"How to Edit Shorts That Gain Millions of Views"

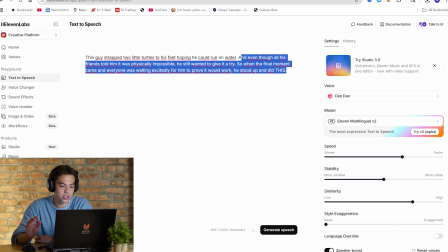250s
So yeah, I would say we just generate this voiceover now. What I do here is I always do it sentence by sentence. So we start with the first one.
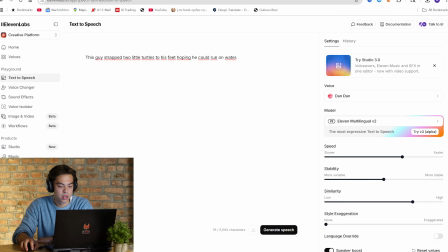260s
This I just copy in there. So we save it and press generate speech and see what we get.
This guy strapped 2 little turtles to his feet, hoping he could run on water.
So he made some awkward breaks in this case.
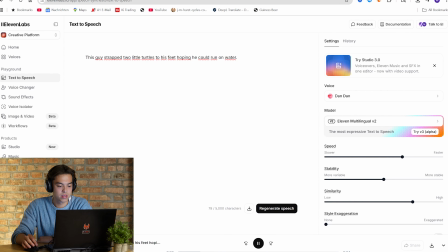274s
I didn't really like it, so we just generate another one.
This guy strapped 2 little turtles to his feet, hoping he could run on water.
This was a little too exciting, so we generate one more.
This guy strapped 2 little turtles to his feet.
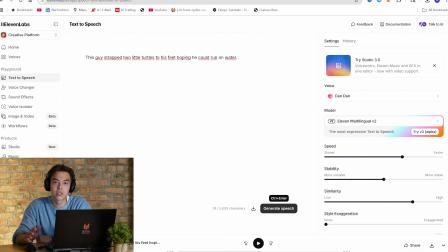286s
And this was too fast. So you can see it takes a few generations to get the perfect voiceover, to get the perfect sound of his voice. And yeah, this can take up to, I don't know, 5 minutes. But in the end, it's always worth it because it gives the viewer a clean impression of the short in general.
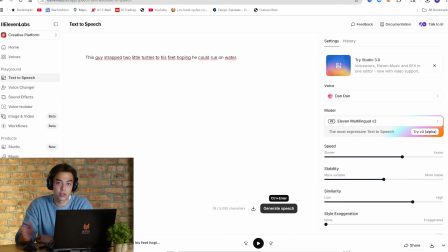304s
So yeah, and this can really make the difference of your short getting only 30K views or millions of views. So you should really spend some time doing or adjusting the voice. All right, I now got a generation that sounds pretty good.
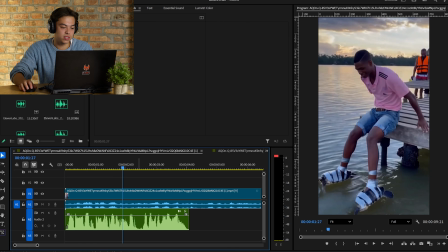316s
Yeah, I already dragged it into my editing software, and as you can see here, there are some breaks in there.
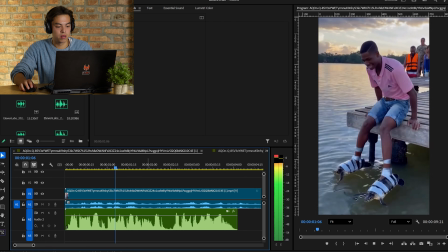321s
I can just play it from the beginning.
This guy strapped 2 little turtles to his feet, hoping he could run on water.
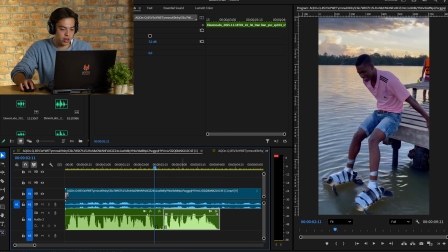327s
So before he says hoping, there is like a second where he doesn't say anything, and we just kind of cut that out.
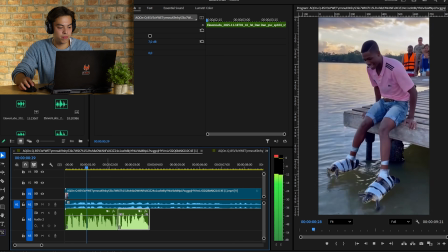334s
So it sounds a little...
This guy strapped 2 little turtles to his feet, hoping he could run on water.
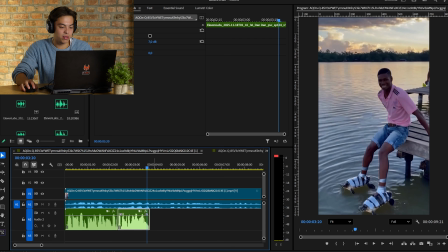339s
That already sounds way better, and we basically do that with every single sentence we generate. Just cut out the breaks and make it sound faster. This takes up to 10 minutes per video, so yeah, I will just quickly do that and then we will move on to the next step.
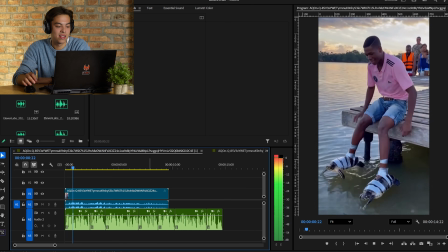354s
All right, this is the final result I got now.
This guy strapped 2 little turtles to his feet, hoping he could run on water.
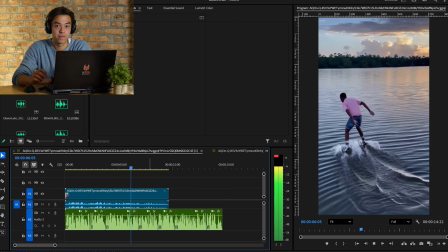360s And even though all his friends told him it was physically impossible, he still wanted to give it a try.
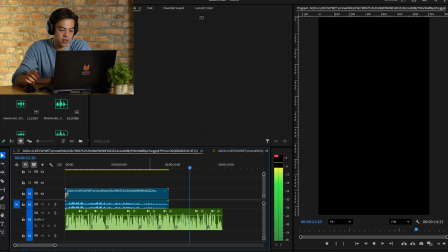365s So when the final moment came, and everyone was waiting excitedly for him to prove it would work, he stood up and did this.
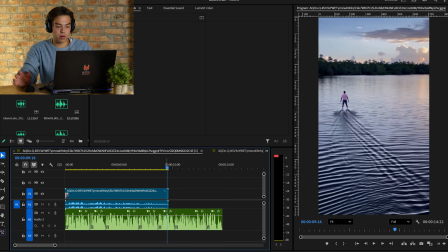371s
So yeah, that sounds pretty clean, pretty good. And yeah, the only problem we got now is that the video ends after 9 seconds,
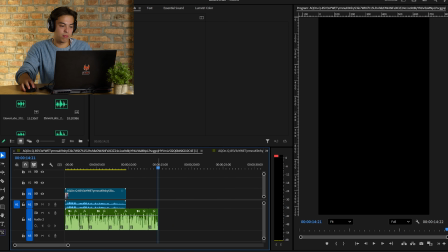379s
but the voiceover is 14 seconds long.
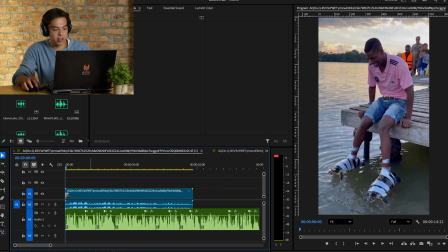383s
Now we gotta do some editing with the video itself, and if we just listen to the first part again.
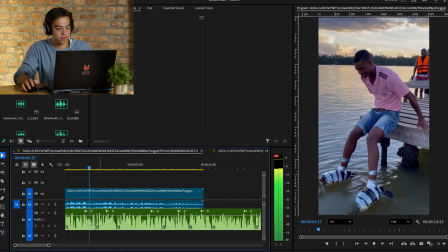390s This guy strapped 2 little turtles to his feet, hoping he could run on water.
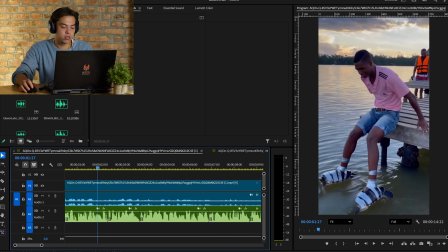394s
Right, so I would say when he says he strapped 2 little turtles to his feet, we could add a quick zoom in on the turtles,
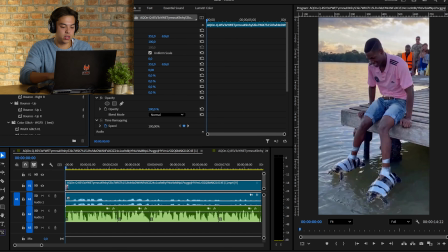402s
so it would look a little bit more engaging and exciting.
This guy strapped 2 little turtles to his feet.
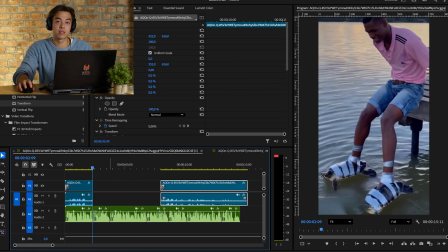408s
All right, this is what it looks now, already much better. And the cool thing is, what we can do now, we just take this first part again.
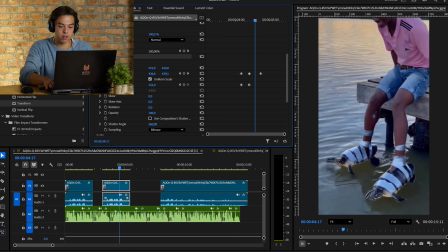417s
So this remove the zoom ins and stuff. So I just removed the whole effect and put it right there.
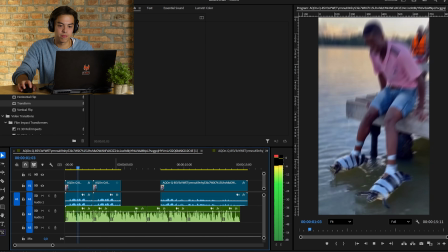425s So when we play back, this guy strapped 2 little turtles to his feet, hoping he could run on water.
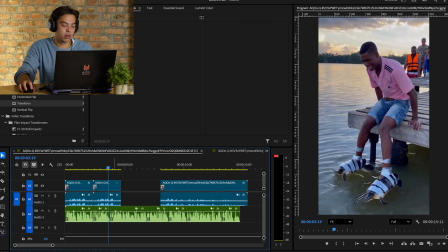430s
It just basically plays from the beginning again, but the viewer won't really notice it because we did this zoom in.
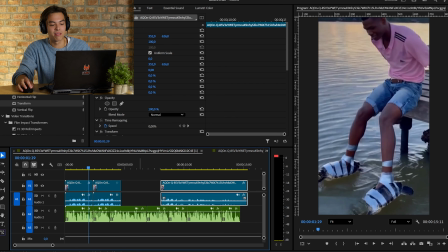437s
So yeah, these are the tricks we can use to extend the video to at least 15 seconds, because when we would play the video now, it would already be 11 seconds.
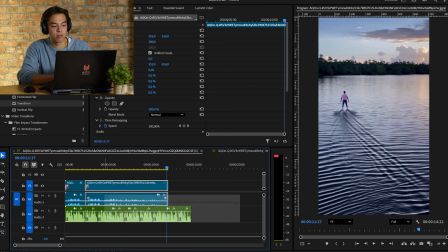447s
This is one good example of how we can use the voiceover and the video to play around a little with, play it from the beginning, play like the last frame again, play it a little slower, something like that.
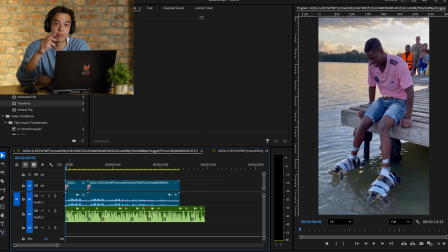459s
And I will just quickly do this for the whole video, so I will save you a little bit of time and show you the final result then.
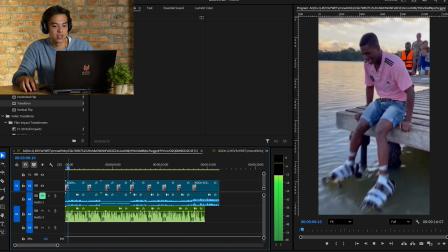464s
Okay, I'm now finished, and the result is this.
This guy strapped 2 little turtles to his feet, hoping he could run on water.
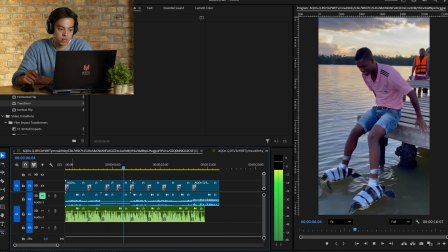470s And even though all his friends told him it was physically impossible, he still wanted to give it a try.
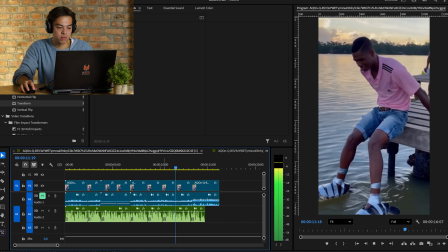475s So when the final moment came, and everyone was waiting excitedly for him to prove it would work, he stood up and did this.
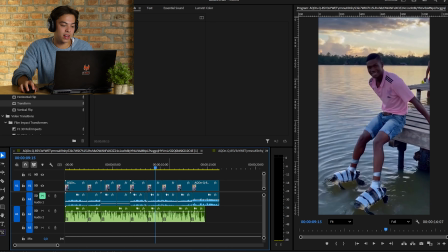482s
So as you can see, I replayed the video a couple times and even reversed it at this point.
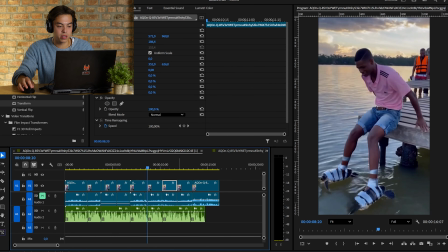488s
So it looks like a smooth transition, but in reality, it's just the same clip reversed.
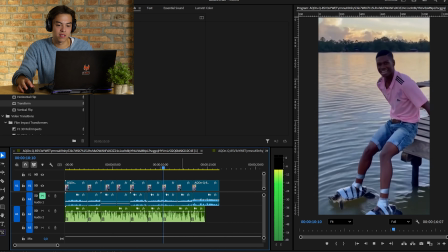494s So when the final moment came, and everyone was waiting excitedly for him to prove...